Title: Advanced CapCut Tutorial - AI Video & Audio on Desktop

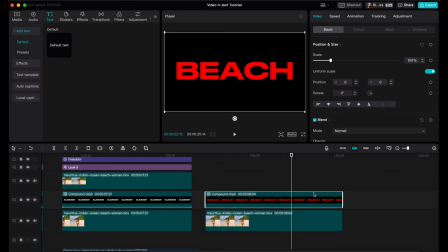999s
And now right-click and create a compound clip. And then once I've done that, CapCut now treats that compound clip as a video clip. So select the compound clip, and in the box on the right, go to Cutout. Check the chroma key checkbox. Use the color picker and select the red from the text.
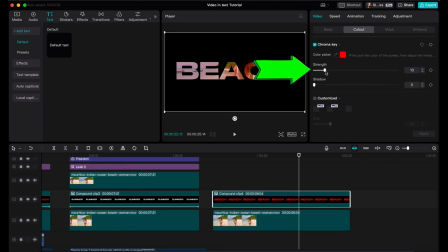1019s
Now use the strength slider and slide it over until you see the video below. And there you are. That's the basics of it done. Now we can use any of the preset animations so we can really make our video in text stand out. But this time I'm actually going to use a video effect from the box on the left.
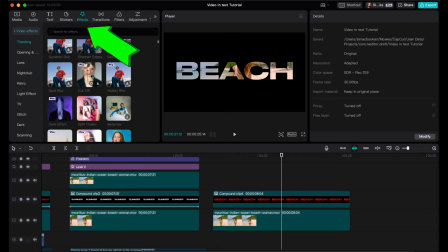1037s
So I haven't actually talked about these yet, but they can be applied to any media, including compound clips.
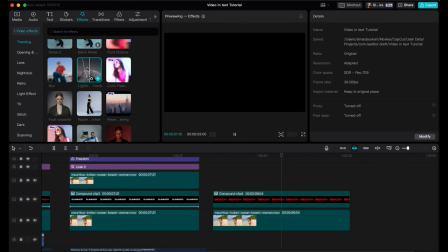1043s
Maybe some lightning. That actually looks cool, but maybe for a different title. The ripple distortion is pretty good, isn't it?
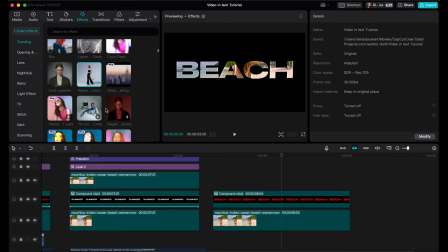1050s
But maybe more for a sort of underwater video or something. Okay, the one I'm going to use is called Freeze Moment.
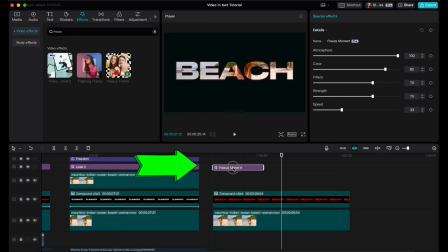1055s
So when I add it, you can see that it just goes on the timeline above everything. So it's not added directly to the clip. It actually appears as a new layer on the timeline. And this layer is going to add this effect to everything below it. And the great thing about video effects is you can even edit them a little bit.
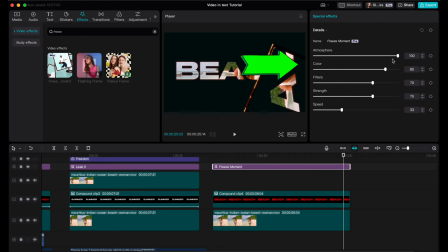1073s
So you just select the effect on the timeline and controls for the effect appear in the box on the right. And these effects also allow you to add keyframes. And so it changes over time. Anyway, I'm not going to do that. Now I'm going to add some sound effects to, you know, make it more dynamic.
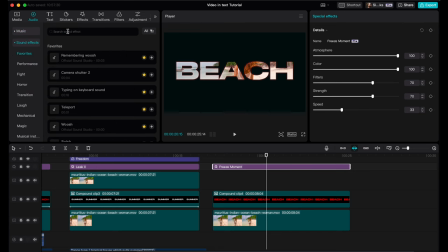1089s
So I'm going to just go to the CapCut sound effects library, and the one I'm using is called Camera Shutter 2.
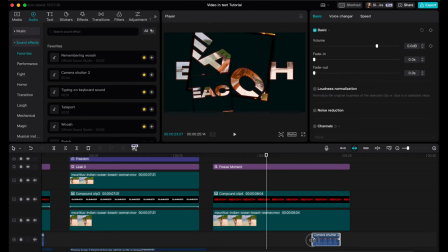1095s
So I'm going to use the end bit of this. You can easily just edit these sound effects, just drag the ends to cut off the bits that you don't want. And I'm going to use the end bit, which is that kind of paparazzi shutter burst.
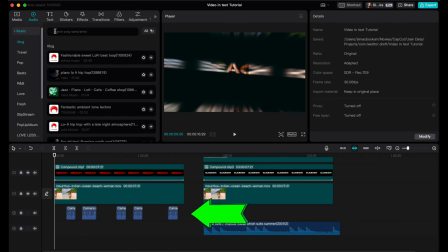1108s
So just play around with it until it feels like it's in the right position and it's working with the animation, you know.
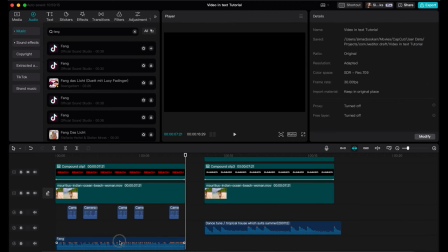1114s
So let's add a bit of music, you know, a bit of high energy music here. And finally, I'm going to add one more animation to the text.
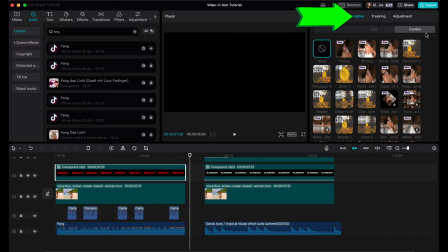1121s
So we just select the text and then in the box on the right, go to animation and then combo.
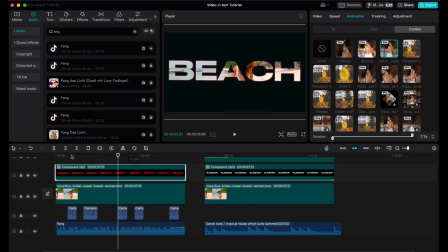1126s
The effect I'm actually going to use is called Bouncy Rush. And this just adds an extra bit of movement throughout the clip.
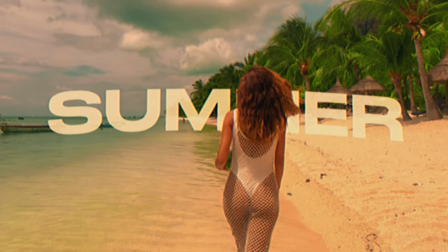1136s
So here's one last cool trick. You may have seen this effect where the text appears behind the subject.
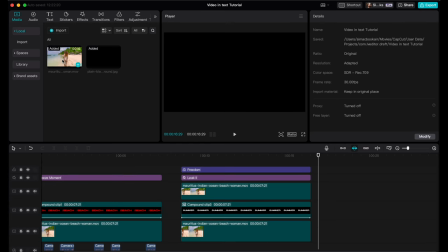1142s
In CapCut, you can do this so easily in just a few clicks. So drop the main video onto the timeline. I'm just going to use the same one again. Add the text on the top. I'm just going to use the word summer here.
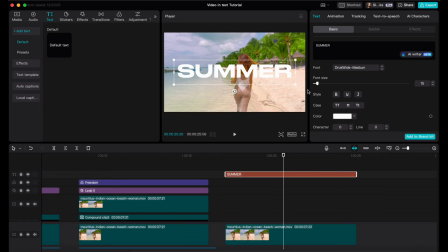1153s
Now, what we actually want to do is place a copy of the original video above the text.
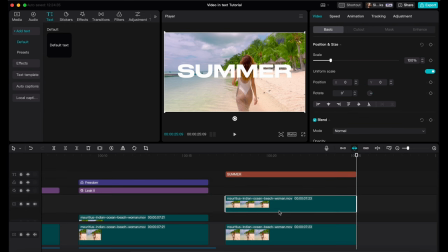1159s
But with a simple text layer, you cannot do this. You know, CapCut doesn't allow you to place video above text.
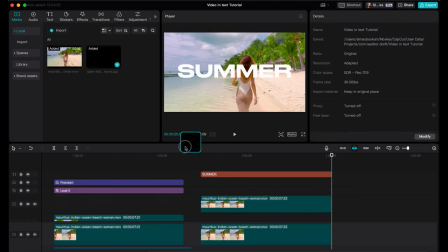1164s
So again, we need to use our friend, the compound clip. Add the black layer below the text, select the text and the black layer together, and then create the compound clip.
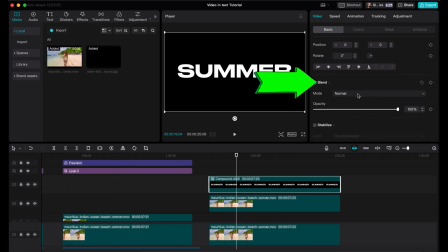1173s
Select this compound layer, go to blend, and then select screen. The black area should now disappear, leaving the white text.
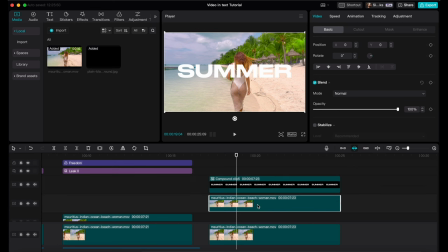1182s
So copy the first video layer and place this clip above the text layer, which we can now do because CapCut treats the compound clip as a video layer. And so now we want to cut out the woman so that she appears above this text.
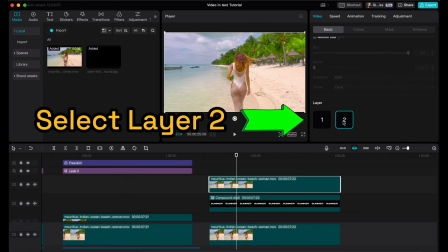1196s
And we want to remove the background, basically. So we just select the top clip, go to cutout, and then select auto cutout.
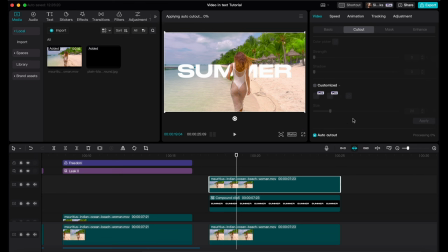1203s
CapCut is now going to automatically remove the background from this clip and leaving the woman.
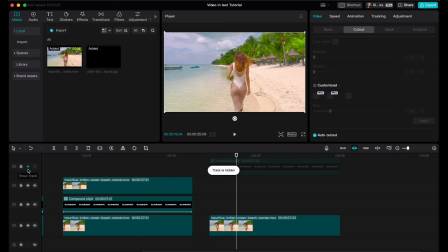1209s
So if I just switch off the layers below now, you can see what's going on here. Anyway, put it all back.
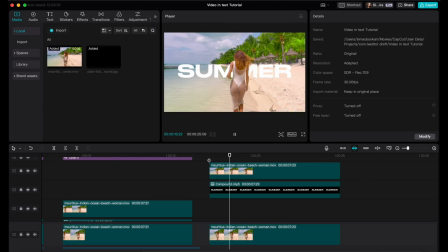1214s
And there we have text behind a subject, and it really only took a couple of minutes. It's not perfect, especially around the hair. You know, if your subject doesn't have this kind of long hair blowing in the wind, it's probably going to work a bit better.
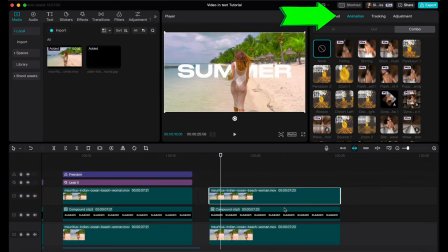1228s
So now I'm going to add a little animation to the text. And I'm going to use this falling animation, so it kind of looks like it's dropping out of the sky. You know, like it's blowing in the breeze, and then it sort of swooshes away at the end.
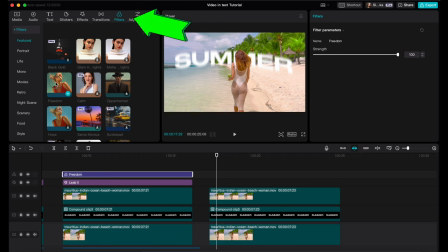1240s
And then finally, I'm going to add one of CapCut's preset color filters to warm it up a bit.